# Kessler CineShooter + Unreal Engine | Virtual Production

So just trying to keep the background under the best practice is to keep the background slightly out of focus There are times where you might want to keep it in focus and that's okay But there'll be some experimentation that you might need to do to make sure that you're not getting any on
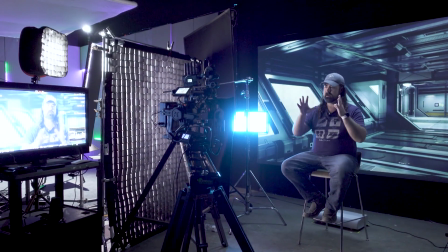[12:27]
a weird artifacts happening in the camera Now I've seen some systems that where you the most control system directly integrates into Unreal Engine
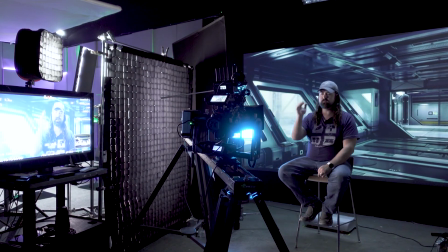[12:36]
and you can basically take your your motion control data and it renders that in the background and you don't need to use camera trackers like the Vive Tracker. That's a nice system, but the advantage to using the Vive Tracker is that we're not reliant on being on the Kessler CineShooter system. Obviously I'm using it right now and we're getting that proper camera tracking happening in the background,
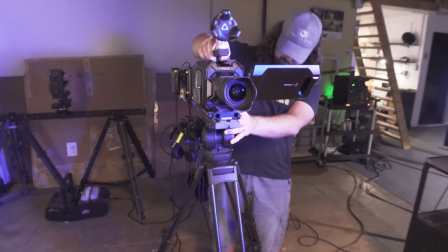[12:59]
but I can quickly take the camera off of the CineShooter head.
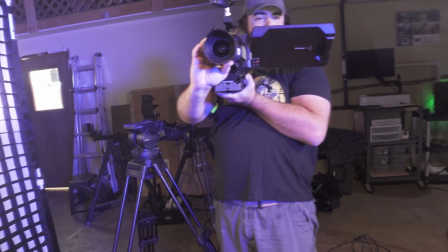[13:03]
I can go handheld, I can just, you know, I can go on sticks, I can go whatever I need to, and I've already have this set up.
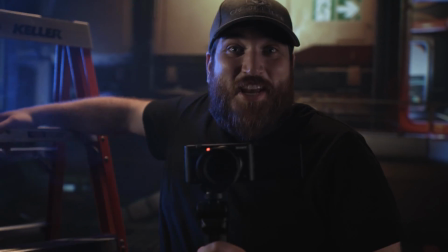[13:08]
So having this completely up and running, I can switch cameras, I can switch any sort of setup and it's very very easy to to get going.
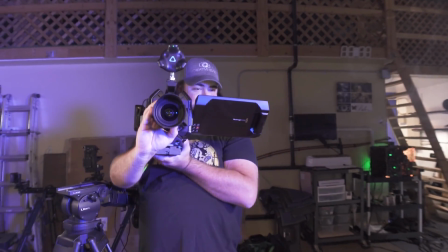[13:16]
The initial setup takes a little bit but once we have it set up we can be up and running on new sets new locations behind us very very quickly. We've been doing tons of different types of productions where you got to be nimble you got to be moving around quickly and so being able to take the camera change the position change the setup switch from a dolly to a jib to sliders to handheld to whatever it may be this just works the best for us. One of my favorite additions to the Cinesh here is the addition of the roll axis. This makes it really easy to set up camera moves that are not perfectly level.
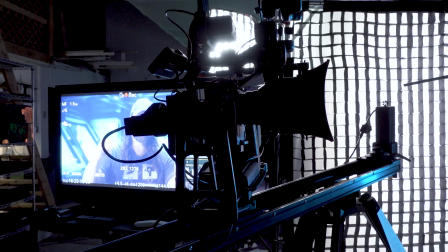[13:54]
You'll notice here that we kind of have the camera slightly, the dolly track slightly tilted up.
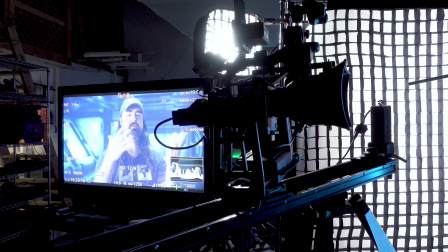[14:01]
And this allows me to kind of do something much more dynamic than just a traditional back and forth. I have the camera kind of positioned so that as it's dollying to the camera left, it's also moving a little bit closer to me and it's raised up.
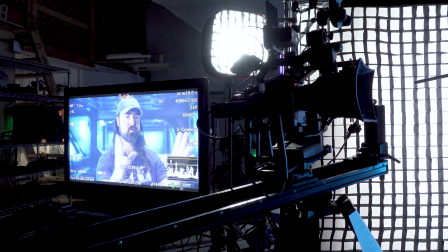[14:17]
And then as it dollies back, it's a little bit further away from me and it is a bit further down.
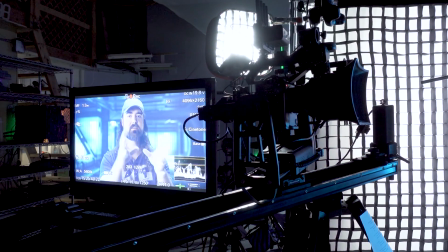[14:24]
So this combination allows me to kind of move gently into more of a medium close-up back to more of a slightly wider shot. And the roll axis allows me to easily position that and make sure that the camera is properly level in that camera move without having to have any additional attachments and hardware. Well, when I've done this with other times, I had to add a extra module in there to level out the camera. This is a lot easier to set up. And it allows us to do really cool, complicated moves.
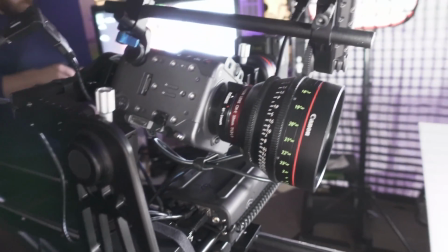[14:54]
We did a cool tabletop shoot recently where the camera was able to spin around in really dynamic ways
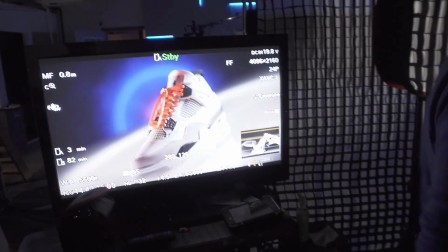[15:01]
and using the screen behind us we were able to set it up with a bunch of different environments.
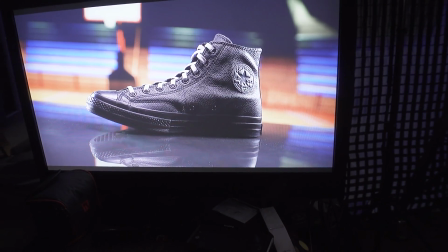[15:06]
We had one where it was for a sneaker shoot so we had it in a in a basketball court environment and then we used a bunch of
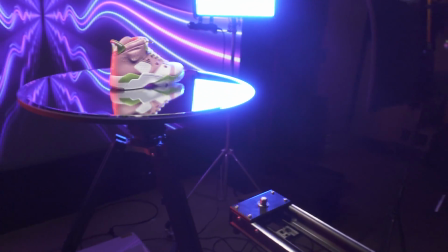[15:14]
digital backdrops just stuff that we found on Envato Elements and we threw them up on the background and it gave us something really cool to work
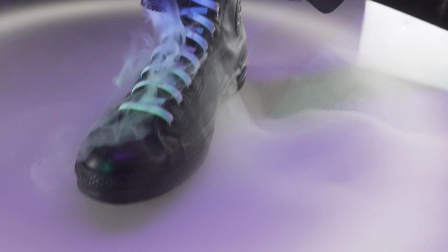[15:21]
with. The virtual production in that show gave us the option to do things that we just typically couldn't do on a green screen shoot.
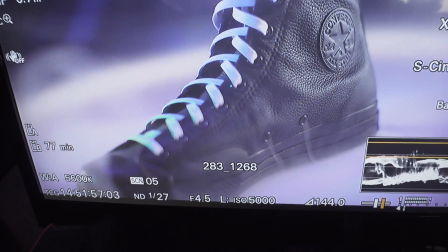[15:28]
We used smoke, we had highly reflective services. We did a lot of things that if you were working on a green screen, you'd never wanna do. You'd never wanna use smoke. You'd never wanna have something reflective because as soon as the green reflects off of it, your key's gonna be all over the place.
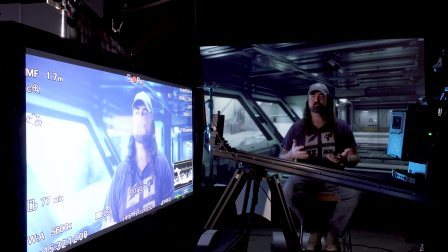[15:42]
Working with a game engine using Unreal Engine, you can do things, you can add snow to a scene.
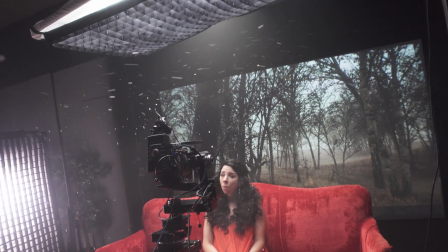[15:48]
In fact, we've done a couple experiments where we've worked with using a snow machine that actually had the snow falling down,
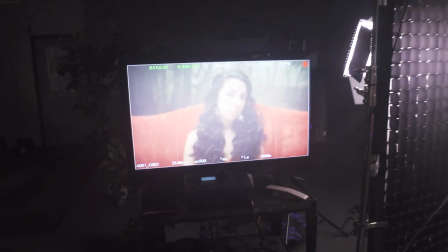[15:56]
and we were able to do that right in camera. Typically, that would be very, very difficult to do in a green screen.
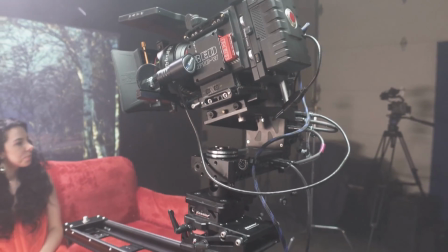[16:02]
You'd have to add that in digitally, and you wouldn't get the level of interaction
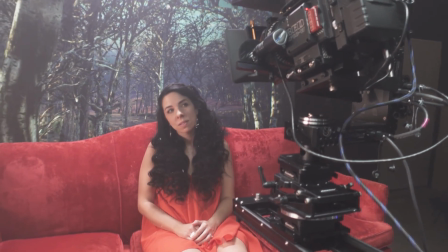[16:06]
that you would prefer to have right in camera, where you have the different layers and the depths of it.
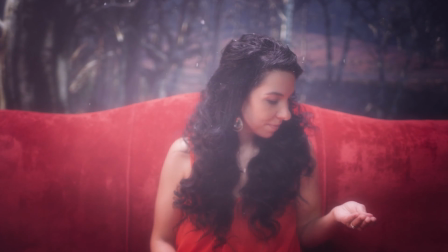[16:12]
We even had our talent interacting with the snow a little bit. So being able to shoot that directly in camera is just a really great tool to have.
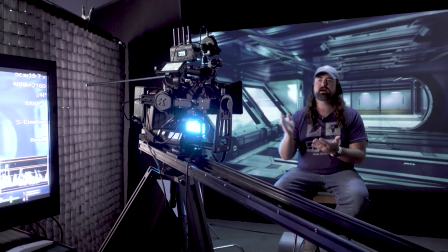[16:18]
Kessler's done a great job of ticking all the boxes that you might have when it comes to motion control.